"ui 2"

Before we know what we're up to, we see Echo who's in latex, and you go, oh, okay, I'm watching The Matrix.
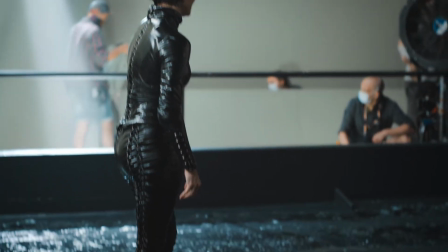257s
During that first bit of unfolding, it's quite Matrixy. It's a lot of latex, a lot of leather, a lot of that sort of thing going on.
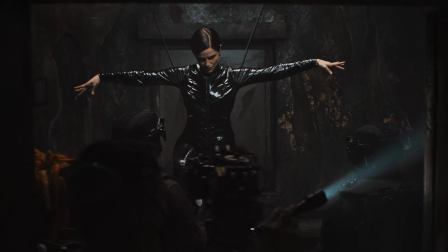265s
I did want to get it so we were in that Matrix world for that moment, the quite 90s thing. You have to do this homage to the originals, but at the same time, kind of make something new.
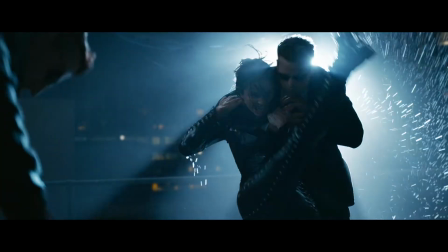280s
The girl that played Echo trains with us. You got to fight her husband in the scene.
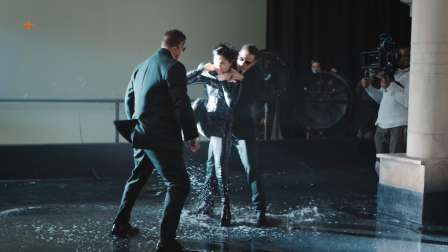289s
The husband clothesline her, and then she gives him a boot right back. That's always fun.
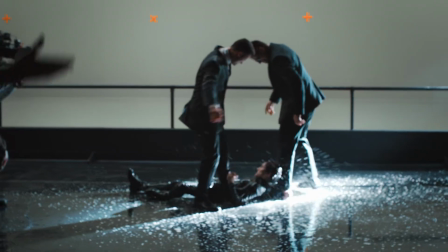298s Ready to do it again? All right.
We're trying to make a film very much in the vein of the Matrix.
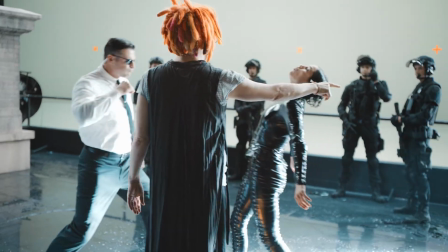309s
I'm purposely doing it again to say something about the way that we do things again and again and again in our lives, and to mark the difference of how the againness is never again.
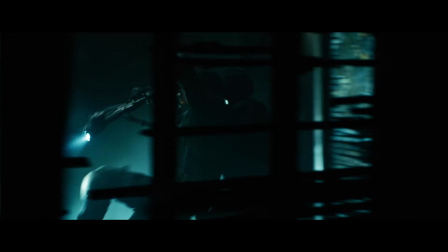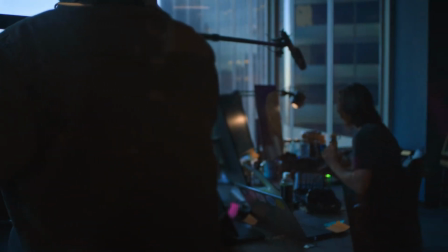333s
When we pick up on Resurrections,
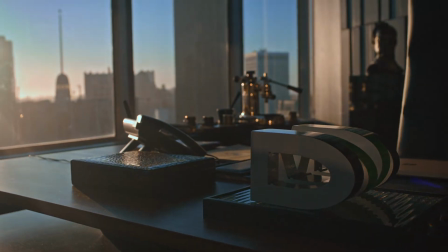336s
we find Thomas Anderson again working at a gaming company where he has developed a game called The Matrix.
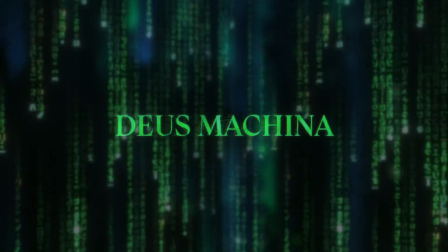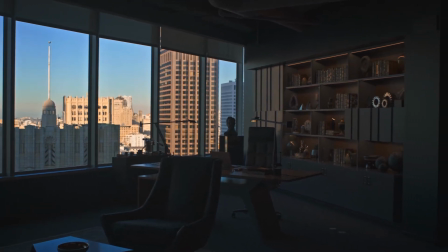351s
It was a slow progression of finding the location and then finding what we could do to the location.
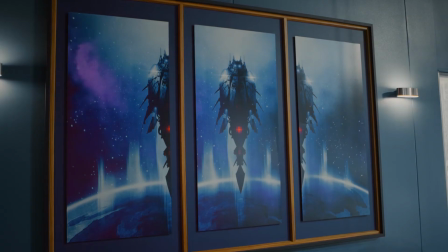356s
The devil's in the detail, and you can have fun with that, and you can enhance the detail, and it's layer upon layer upon layer of everyday living.
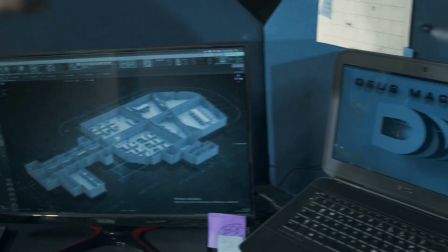364s
And I think that's what goes to make up the design.
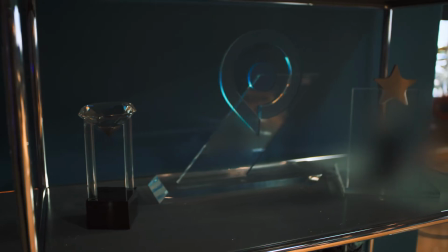367s
You may have a beautiful set, but as you go all the way down the tree, there's tiny little things that you can add to give you that sort of convincing tone that it's real.
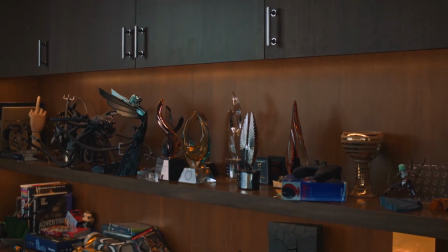378s
We've got a great set decorator, Barbara. Barbara found some very interesting bits and pieces that had sort of kind of
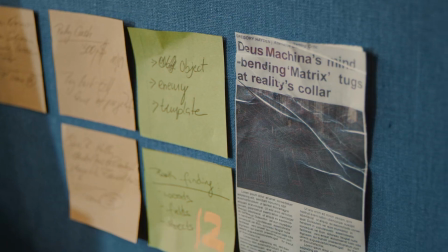386s
a connection to Thomas Anderson or a connection to the Matrix in very subtle ways.
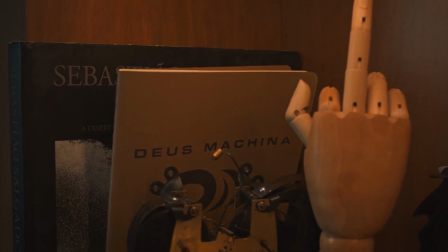391s
You know, whether they're tiny figurines or some industrial piece of metal that might have come from the Nebuchadnezzar and things like that.
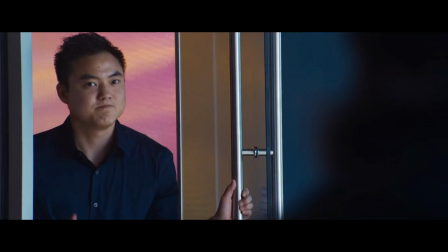400s Sorry, it's the boss.
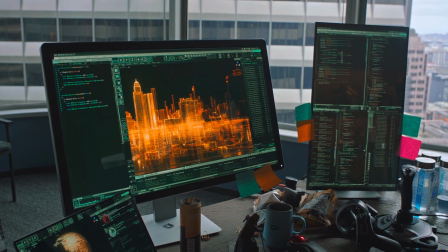402s
How does Thomas Anderson's office, what sort of ratio of his size of his office goes with the size of the boss's office?
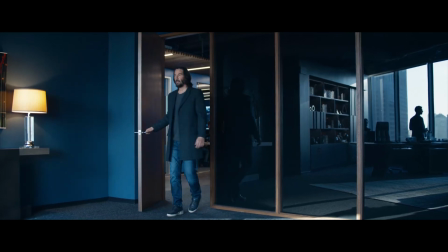411s
You can almost see that when Thomas walks into the boss's office.
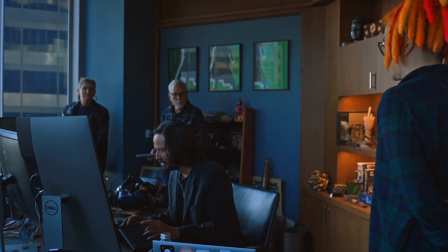415s
You kind of know he's just come from a smaller office in the corner somewhere. That's all part of trying to show his character.
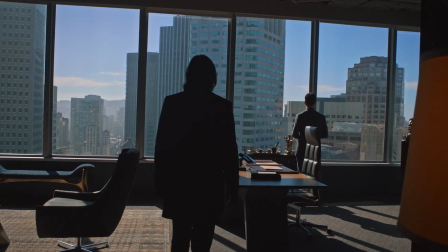424s Billions of people just living out their lives, oblivious.
There's this whole fully imagined world that sort of establishes the entire vocabulary, not just for its own narrative project, but well outside of it.
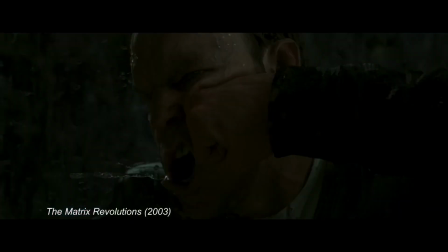438s
You do not want to damage it or destroy it and undo it in any way, but also you don't want to be constricted by it.
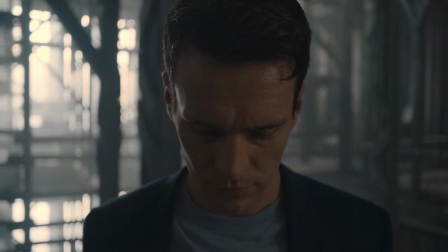444s
And so the question then began, where would Agent Smith, this force of evil,
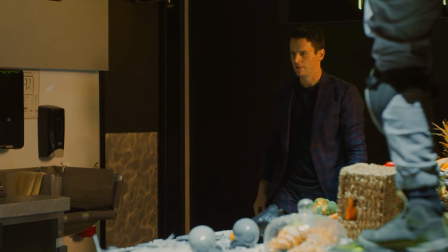450s
more than evil, different from evil, force of malignancy, where would you place that?
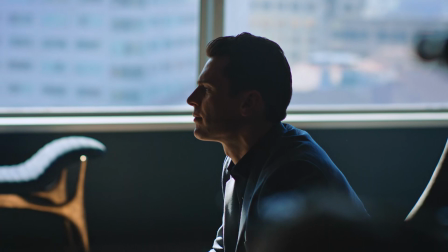456s
Then he's in Deus Machina, and as the boss.
Things have changed, the market's tough.
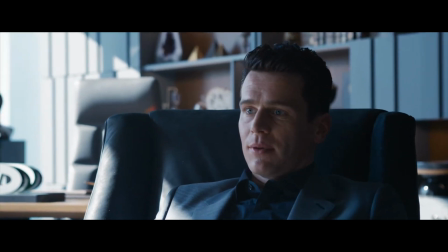463s I'm sure you can understand why our beloved parent company, Warner Brothers, has decided to make a sequel to the trilogy. Really?
I love the tiny lines about Warner Brothers and the studio, the bosses.
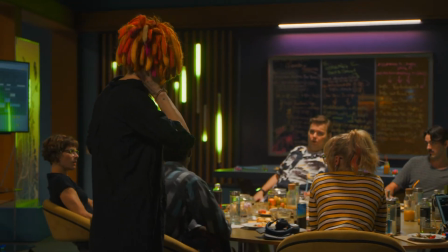476s
You can hear Lana's voice in that. The office scene, there's so much irony.
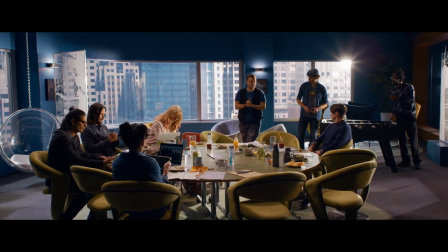481s
I don't remember the other Matrix movies being so ironic.
You say Matrix to anybody, this is what they think.
Lana brought a lot of humor to this, a lot of her own sense of humor, and a lot of real feelings towards making this movie again.